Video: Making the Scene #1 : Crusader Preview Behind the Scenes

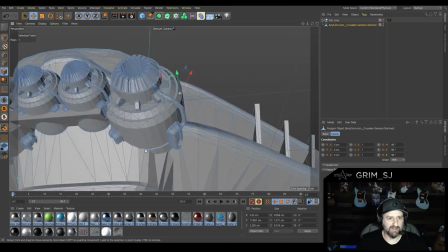12:36 It just wasn't, you know, again, this was a, you know,
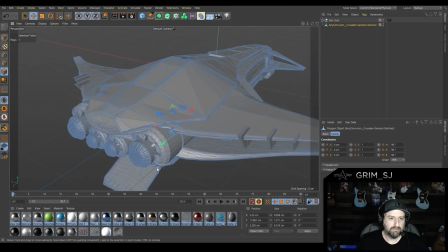12:40 know something they just slapped together for concept art and stuff so without totally
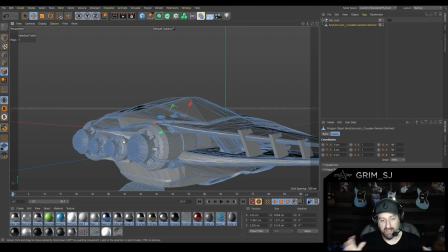12:46 redesigning the engines on the starliner and yes i do realize that once this ship goes into full production this will probably get a full rework both in style the type of engines it uses the paint jobs all that good stuff but the cinematics are really kind of a love letter to the concept art so
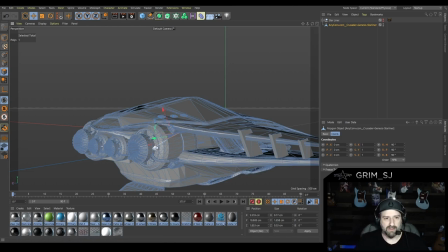13:04 i'm going to go with the concept art however there were some issues like in this engineering here where I just felt like it was a little too
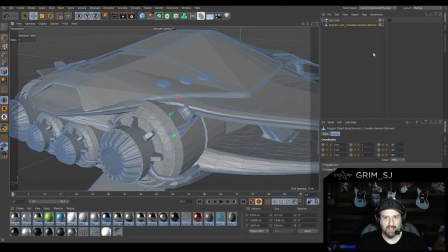13:11 unrefined for the cinematic so I said well I need to add some detail right
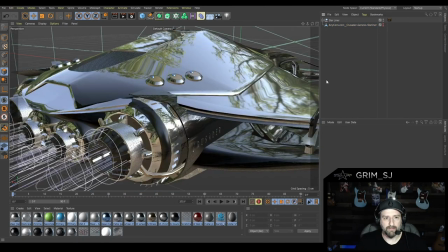13:16 so I'll go back to my model so on my model you'll notice here
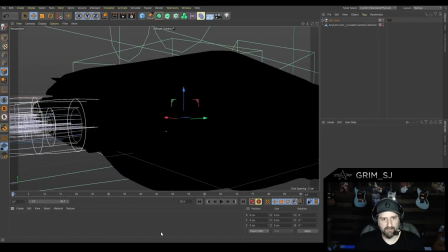13:21 let me kill some textures here real quick oops and let me kill some lights so that we can kind of see what we're working with
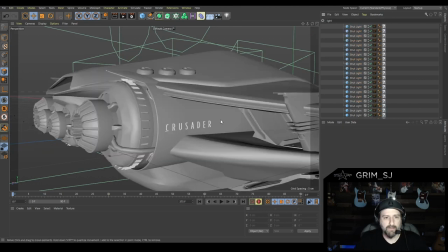13:33 here and kind of a grayscale format okay so what I did was I started adding detail.
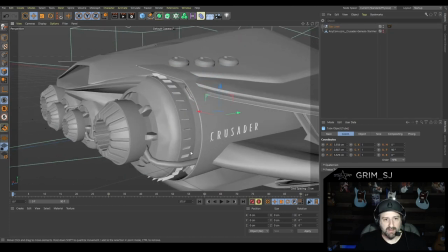13:42 So one of the things I did was just add this component here,
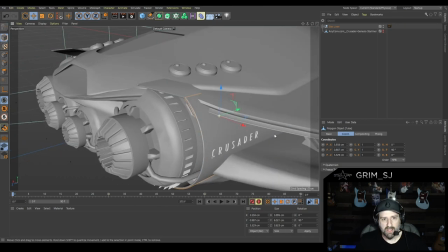13:47 which I kind of thought of as sort of like an engine cowling, right?
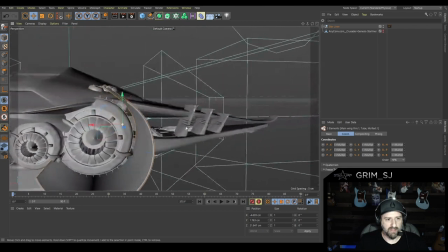13:55 Yeah, there we go. So if I pull that out, it's just a bit of geometry here that kind of slid along this wing,
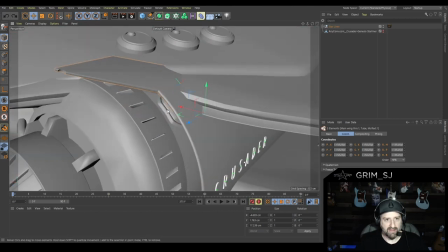14:02 and it kind of hid the fact that the engine was sort of cutting into the wing
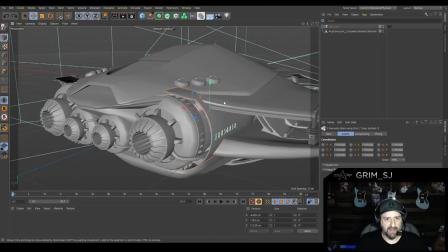14:06 right you can kind of see where I faked that and it allowed a place for me to
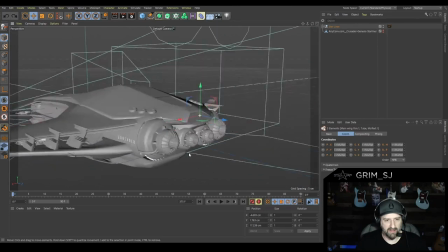14:11 put crusader on the back end I duplicate on the other side and it gave the engines just a little bit
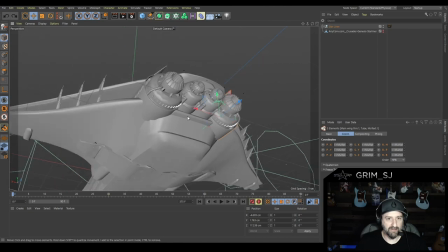14:16 more of a finished feel again without me putting a lot of work into it
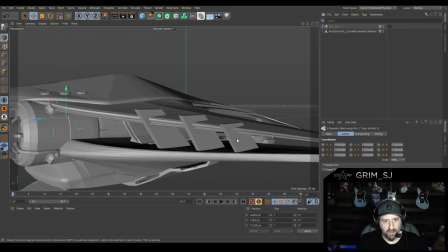14:22 another another place you'll notice that is on these simple geometry wing supports go back to my model,
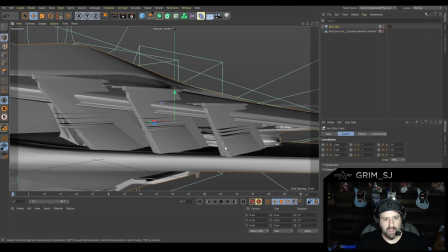14:30 you'll notice that I just added a much more detailed kind of winglet.
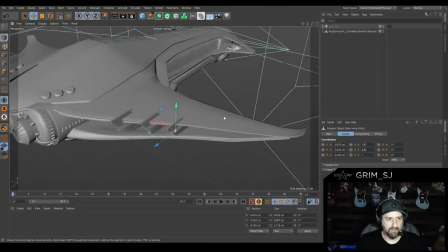14:37 Again, didn't want to go crazy, but I wanted to give it just a little bit of something.
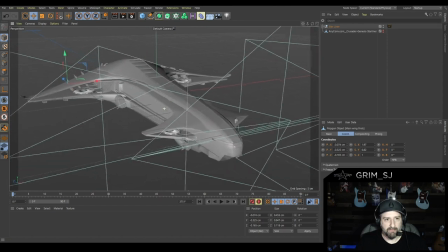14:43 So yeah, so there is my model. I'm going to turn off these cameras.
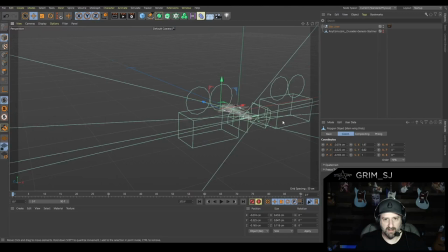14:48 Now you'll probably notice these cameras that are in here, right, that are looking at the side of the ship.
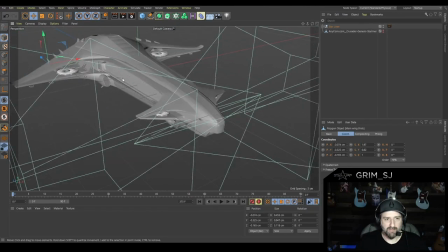14:53 The reason they're looking at the side of the ship is for the liver, the unique livery stickers on there the paint job decals whatever you call them so crusader logo would be here on the nose and microtech space lines would be over here so that's what those cameras
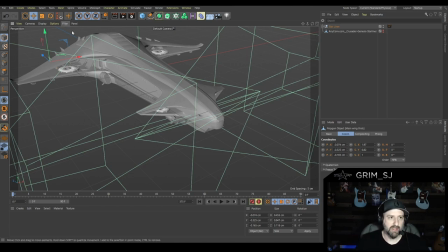15:09 are doing are projecting those textures so i'm going to turn this off for a moment um just so we can see the model a little better um so yeah again
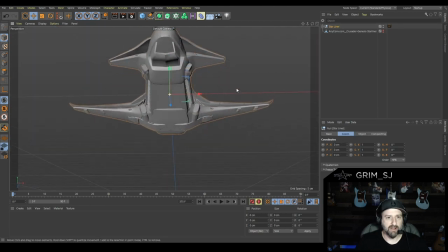15:19 there is our hero star liner um is it as detailed as it could be no the bottom could probably definitely use a detail pass but again I had to kind of know where to stop I had to know where to take it
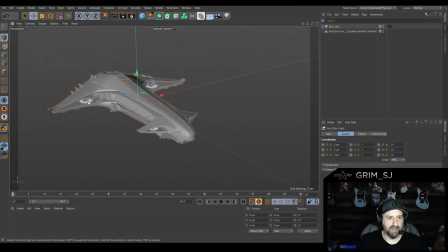15:32 for the shots that I was doing but again I think I got it to a decent place it feels nice and
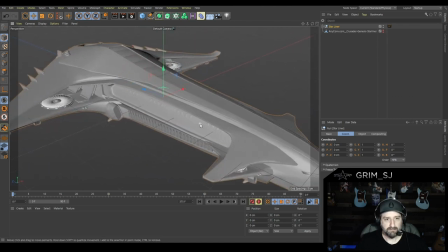15:40 finished so at that point it really came down to doing texture work on the starliner
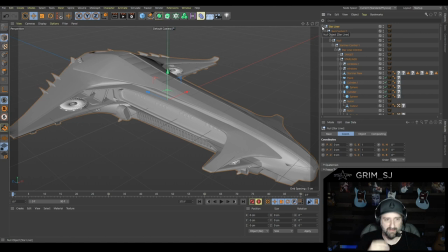15:46 which I'll go into in more depth on another video because doing the textures for these ships it depends on how on where i'm getting the model from what state it's in and stuff the texture process changes a
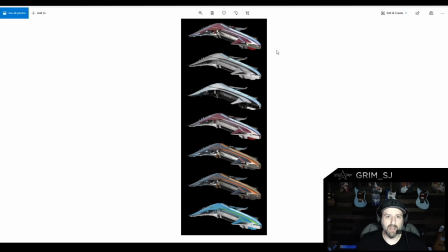16:02 little bit but what i will tell you is i'll show you a little preview here um this gives you here an idea of the different liveries
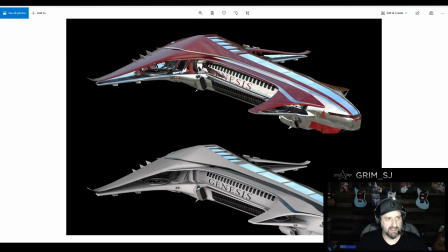16:09 that i'm messing with and this is pretty early phase um stuff here so here you'll kind of recognize the original